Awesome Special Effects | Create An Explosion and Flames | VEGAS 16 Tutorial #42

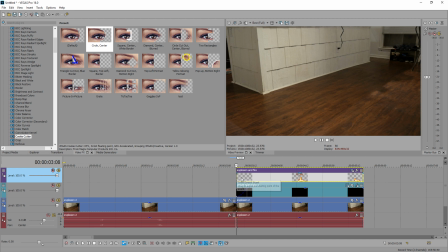That looks pretty good. So what we can do is have this explosion start a little bit before the Pokeball disappears. So let's drag that a couple frames. Right there looks pretty good, so.
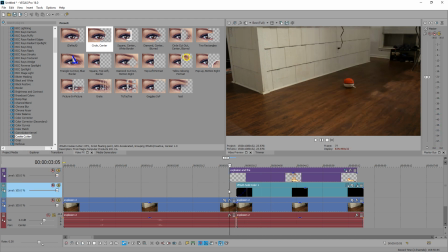That looks good. So right when the fire starts, you see the black start to seep in, the burn marks.
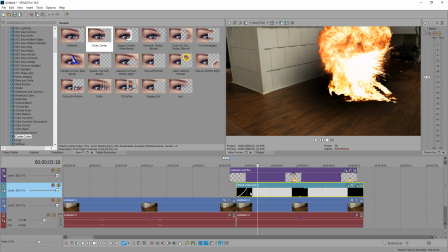We could even slow that down because it takes a second for things to get charged.
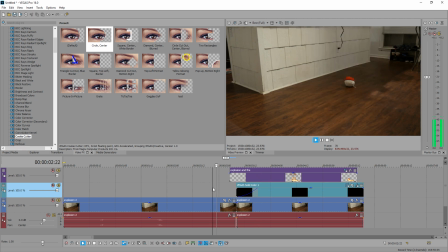So 10 seconds fade in from the black looks pretty good. All right.
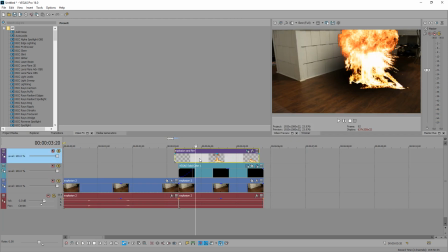Next thing we want to do is make the fire look a little more realistic. So let's brighten it up by going to video effects, going to brightness and contrast, adding the default on it.
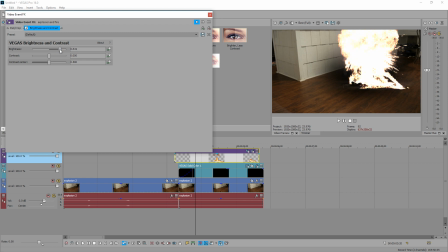Then we're going to drag the brightness up to around the 0.5 area.
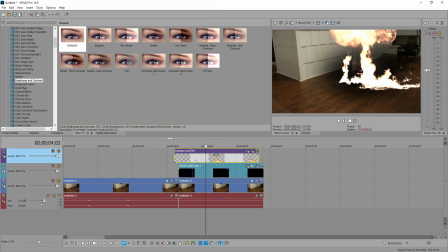Anywhere around that area is not bad. So we just want it bright for the initial explosion, then we can make it fade down. So let's split the clip right where we want the fire to start. And then we're gonna duplicate this last part, hold control and drag to the right.
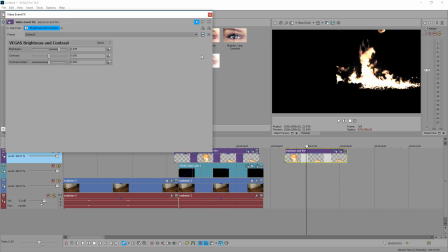Click on the duplicated track and then click the effects button. And let's delete it. So now it looks like real fire again.
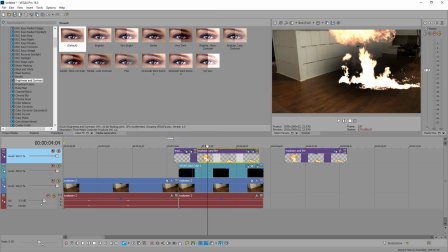And then we're gonna click here. We're gonna delete this one. Bring this one in its place.
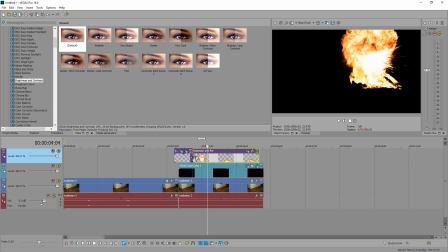And let's drag it in three. Let's drag it in a few so it merges.
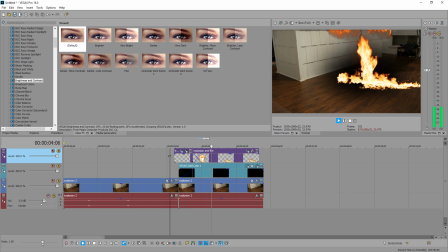There we go. So it's a white initial and then it goes into real fire. So that looks a little more realistic. When I'm adding these pop-in effects, I like to render the clip into one solid file, and then I can add shake and I can add zoom effects and any kind of flares and like that.
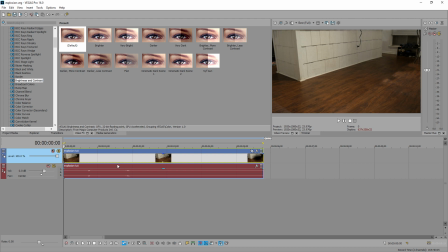So I'm gonna skip ahead for you. Okay, so now that I got the file in here, we see that it is our entire thing,
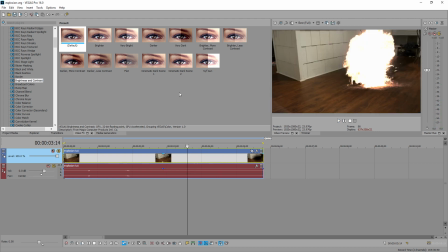which is nice. So now we can add some visual effects, and we only have to work with one video file, so we don't have to add this on multiple things.
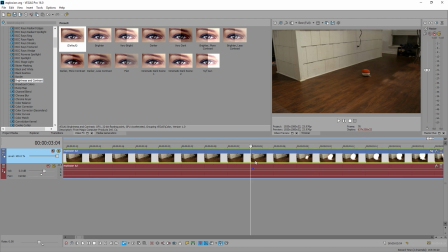That's something I like to do. So let's figure out where the explosion starts, which is right about there.
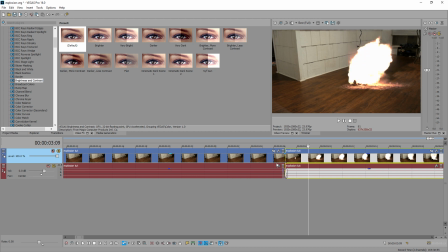So from this point, all the way to the max peak of it, we want to zoom in. So we're gonna add some brightness to this one because your whole screen gets bright. I don't know if you've looked at a grenade explode, but usually it's really bright. So we're gonna add brightness and contrast to this section.
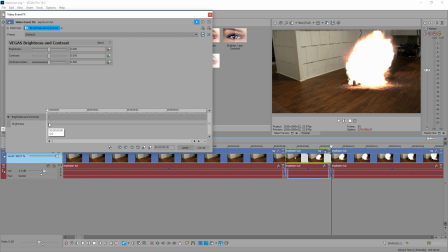And we're going to click the animate button, click down on the timeline so we know we're starting here, drag it to the very end, and increase it to, let's just say
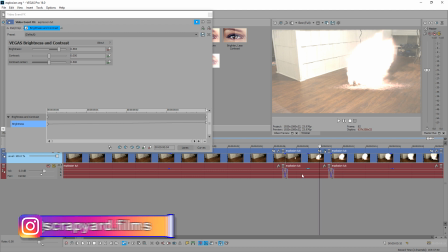5, something like that. So let's see what that looks like. We take a frame back, it looks pretty bright, which is good.
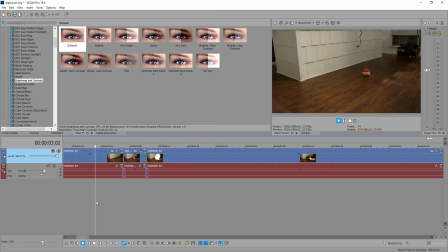So that's that. So that looks good. Boom. Next, we're gonna add another effect.
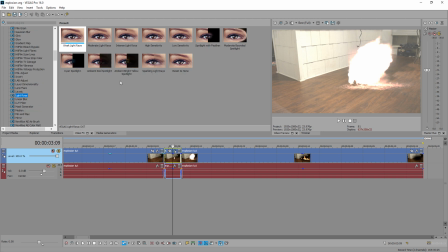Let's go ahead and see. We're gonna go over to light rays, and we're just gonna add one of these. Let's see what intense looks like.
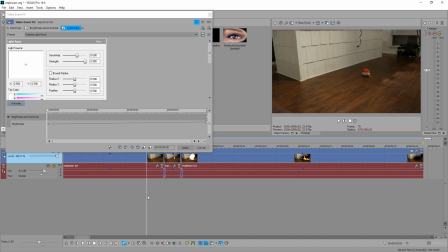That looks pretty good. So let's see what that looks like in motion.
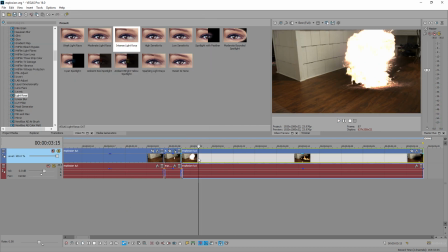You know what, I like that so much I'm gonna continue it over here. Let's split that and drag this light ray there. So we'll want that to last a little longer. So if I want the light ray to fade in and then fade out, an easy way of doing that is right click, insert a video track,
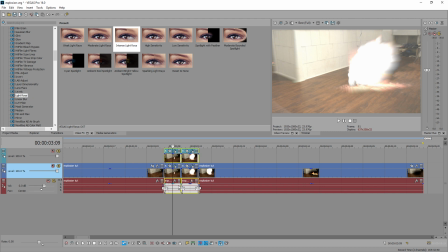select both of them by holding control, duplicate them, and then we can ungroup them and delete these audio tracks that go with them so they're out of the way.
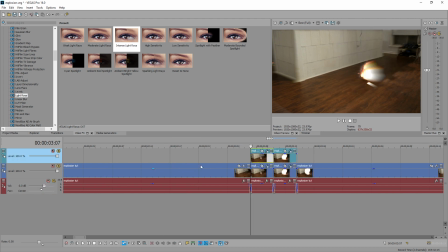And then we can fade this in, say like 3 frames, fade this one back 3 frames, select the bottom clip and the effect, delete it.
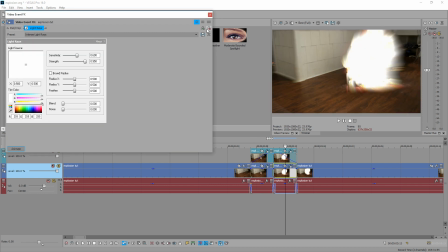Bottom clip, effect, delete it. So from here,
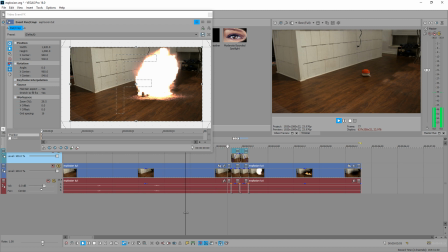we have our light rays fading in and out. That looks pretty good.
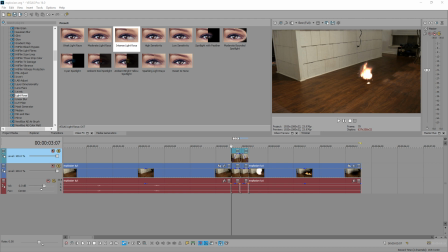Next, we can add some sound. So let's go back to that folder and we could add the fire sound. Let's start that there. So this fire sounds pretty quiet, so I like to drag the volume up and then right click, insert remove envelope, and then click volume and then drag that up.
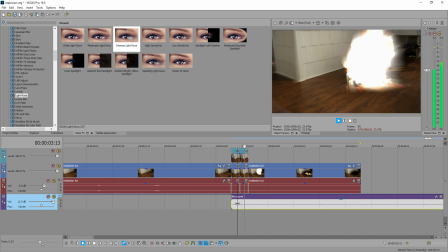So we have fire. So we start the fire sound right when fire happens, which right about there is when fire happens.